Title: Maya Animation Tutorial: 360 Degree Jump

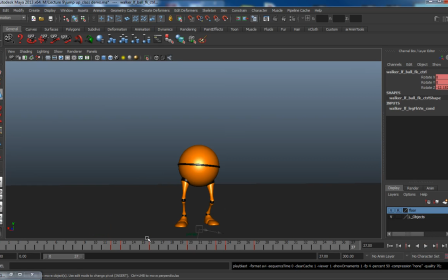1004s
Which I got to tell you, the longer you delay learning it and getting good at it, the longer you're keeping yourself from becoming good at computer animation.
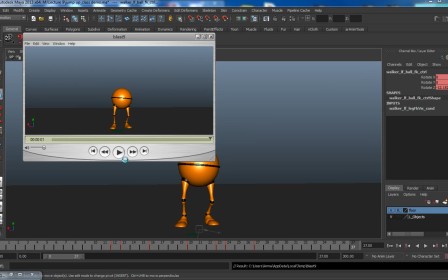1014s
It's a very necessary step. It's kind of a drag, but it's still very necessary. So after making those big changes in the graph editor, I play through my animation to make sure everything's going according to plan.
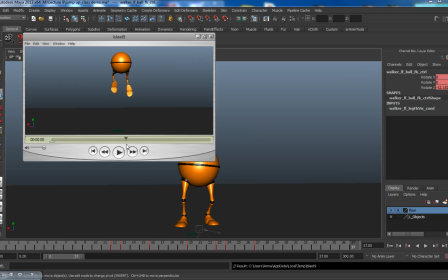1031s
I believe the next thing I was going to attack was the arcs on the feet.
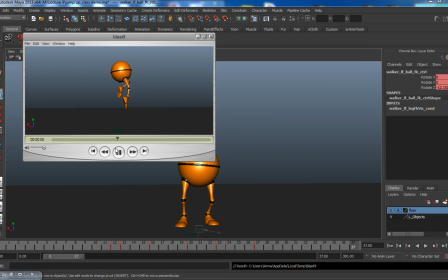1045s
Okay, a little problem with my cell phone going off at inopportune time.
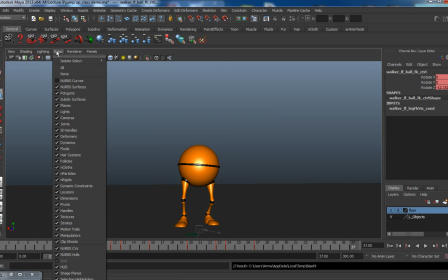1051s
So anyways, back to where we were. Checking the arcs on the feet. Or was I doing the contacts first? I can't remember. We'll soon find out.
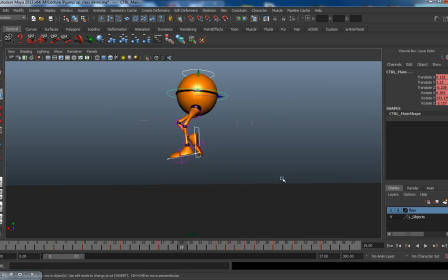1064s
Oh, the suspense is killing me. Well, actually, I believe it's...
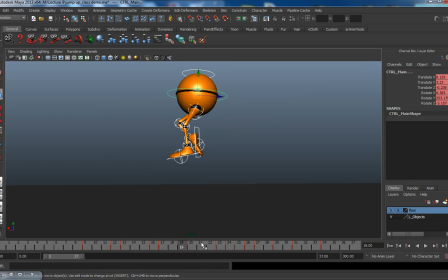Oh, I was going to be adjusting my timing on the ball because I wasn't happy with
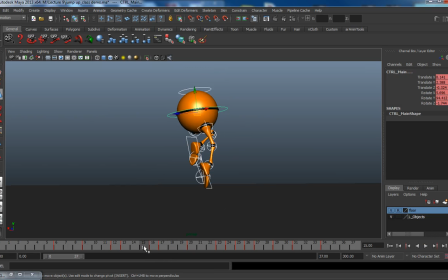1091s
how the timing on the ball was working out, so I wanted to give everything some extra frames, give it some hang time. And as I remember, I actually screwed up by not selecting something that I needed.
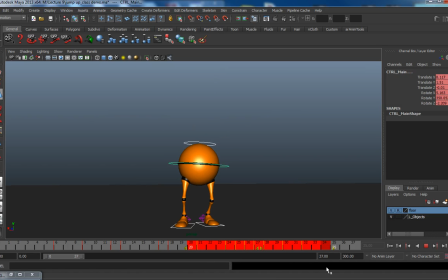1110s
We'll soon find out.
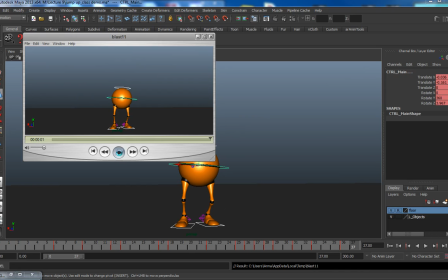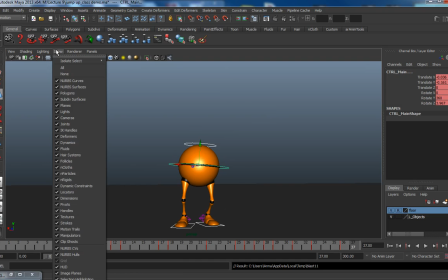1133s
I think another thing I wasn't happy with is that I hadn't put enough rotation on the ball,
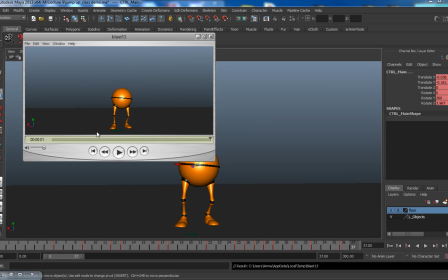1143s
and as such, with that line running right down the middle, I kind of, you produce the optical illusion that the ball itself was kind of staying steady, and just the bottom half of it was spinning.
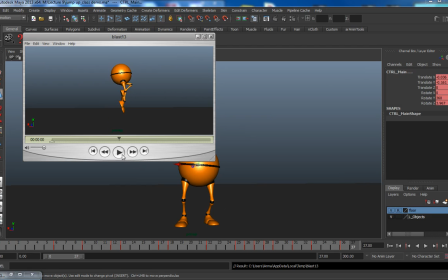1160s
The legs were spinning like one of those ball puzzles that you open up.
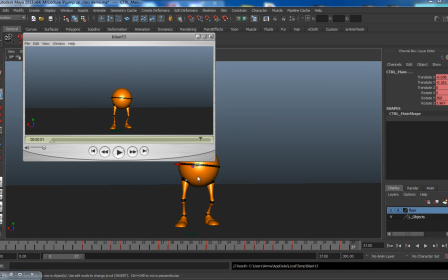1178s
I just remember there was something I wasn't very happy with. And I'm never going to forget to record the narration again because it's a real pain in the ass to go back and do this, I gotta say.
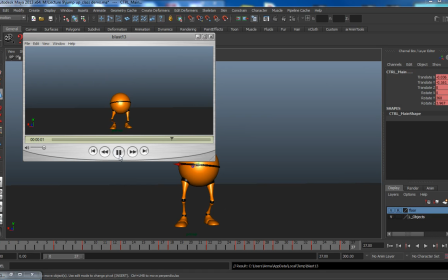1191s
But at this point, I'm still looking at, bad arcs on the feet. The feet look really sloppy going up there and coming down. And the contacts are funky. And there are definite knee pops.